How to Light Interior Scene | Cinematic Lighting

But generally you don't really want to do this because you don't want your viewer's attention to go back and forth between thirds. You kind of really want it in the center. I'm not saying dead center, but relatively, so the eyes of the viewer aren't shifting so much.
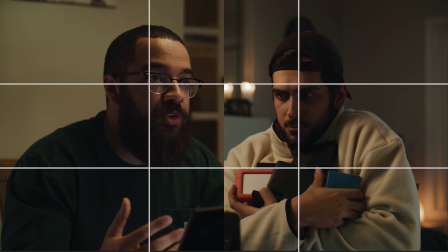So if we were to reshoot this, we would put them kind of towards the center and not so much heavily on that right or left third.
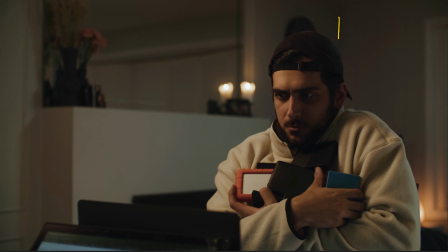But going into the composition, again, we are shooting into the L of the room, so this is going to give us the most depth. And then we just have a lot of visual interests going on here, and then again, we're playing with the leading lines of the room.
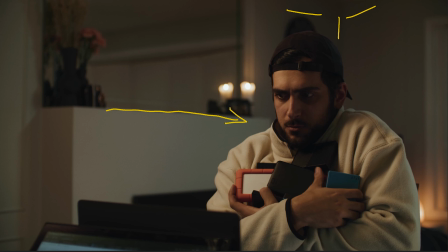So we have this edge right here that's pointing right to Adrian. So my eyes are never going to be looking at this left side of frame because I just see that line and I go right to him. And then again, we have these laptops in the foreground, which gives us more even depth. And then this is just a super nice image in terms of the separation between the subject,
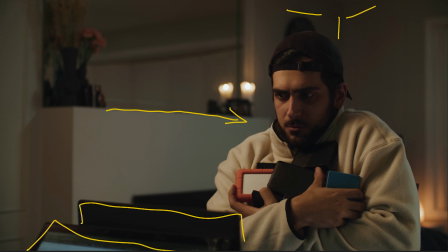and it just looks really great in terms of the whole conversation piece. Next thing we're going to talk about is lighting, and we found that this set was pretty difficult to light.
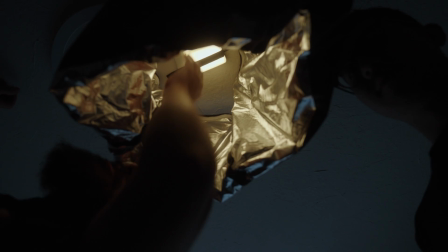And this was mainly because of the location of the table and finding an interesting frame while shooting into that flat wall of myself,
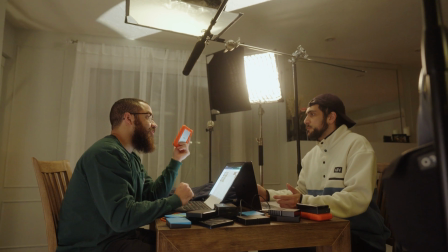and then finding an interesting frame for Adrian as well. The first thing we did was light for the wide. This is something we do all the time because the wide is the hardest to light. Once you have the wide generally lit, you only really have to add a neg or a bounce card to add shape to your subject.
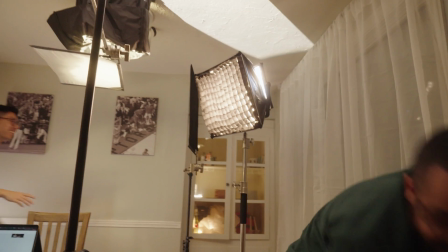For this shoot, we used the Nanlite Mix Panel 150, 2 Nanlite Pavo tubes, a 60B with a projector mount, and a set of Aperture MCs with softboxes.
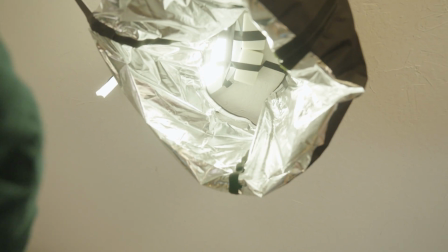To light the table, and as well as the subjects, we taped 2 of the MCs to the ceiling, and to kill the spill, we use a skirt around those light sources.
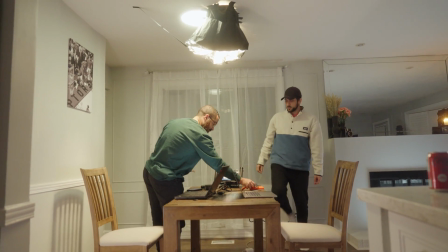This shapes the light into the table, as well as kills the spill going on the walls of the room.
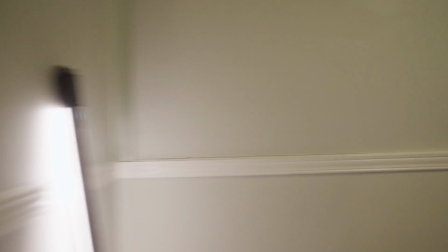We used 2 Pavo tubes, one pointed at the wall behind the counter, and the other on the corner to give more ambient levels in the room.
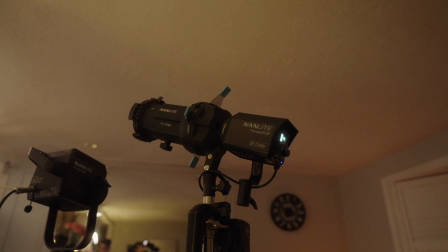Lastly, we used the 60B on a projector to add levels to the room as well.
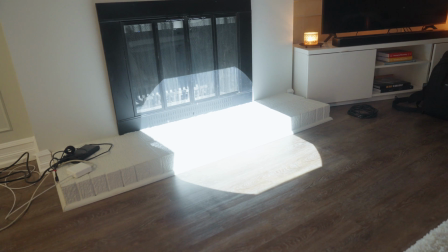We had the 60B pointed up in the ceiling or on the floor at times to bounce light, as bounce light is a super soft source.
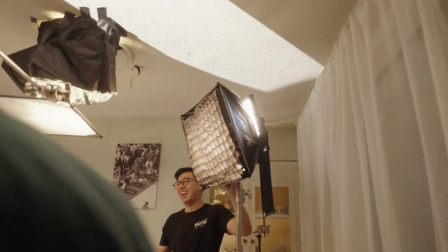We used the mix panel as our main key light, and we had to use some cutters and nets just to kill the spill going on the wall.
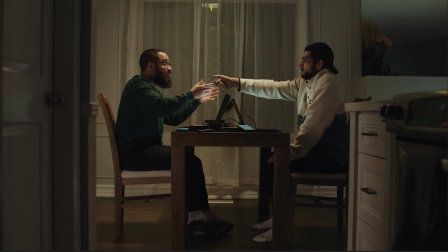So we had the Aperture's MCs taped up to the ceiling, and then we had little soft boxes on them, and then we had a skirt that was all around it. The skirt had a reflective material in the inside, so all the light that was spilling from the lights would bounce directly back down onto the table.
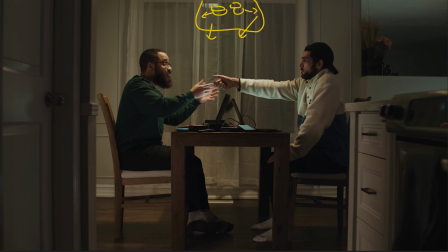And you can even see the light source right at the top there. We weren't really concerned about this because it looked pretty natural. And then that was giving the main key on myself and Adrian. And then we had our positions slightly forward from that light, so we were shooting on the dark side of our faces.
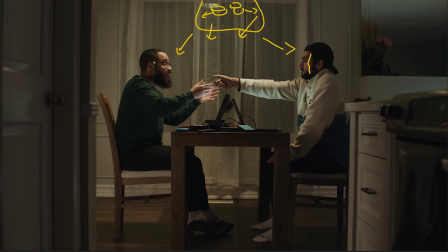And you can see this mainly on Adrian here, and then you can see it on me a little bit, but you see that light coming in from the top there. The laptops were acting kind of as practicals and light sources to fill in other areas, and it just added to the whole feel of it because we're working on our laptops.
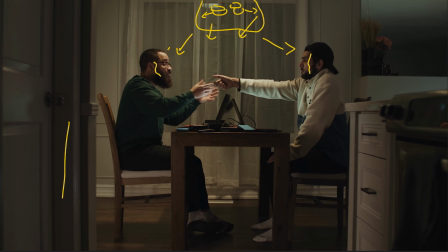The 2 Pavo tubes that we're using, one was kicked back right here, and then this was aimed at the wall, and then this was giving our ambient back into the room, as you can see here, because these walls were pretty dark, so we had to add light back into it.
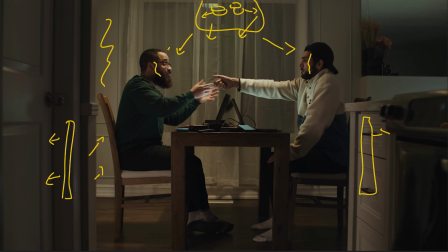And then we also had another Pavo tube right here, and this was bouncing back onto this wall. Again, it was white like the other walls you see here, and then that was filling in the back over here. And then what we did with the 60B is we had it in the room, and then we had it shining up into the ceiling,
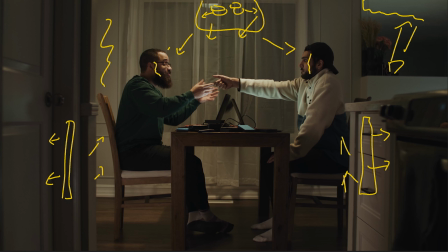and you can see that gradient over here, and then this was in the back corner of the room. And then this was just adding more light to the scene, as well as giving more ambient room tone.
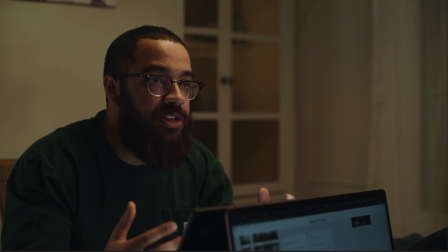Going into the medium shot of me, this is basically the same setup. We threw a little Nanlite Pavo tube, one of those small ones in the back, and then we shot it against the wall and also up. This is just adding levels to the back so it's not completely falling off.
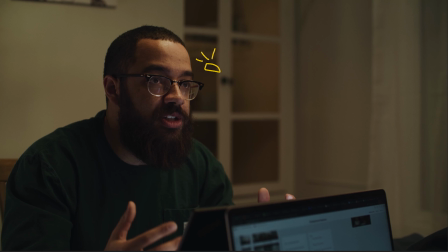Found this light was a little too strong, so we had to kind of put a little diffusion on it as well just to stop it down.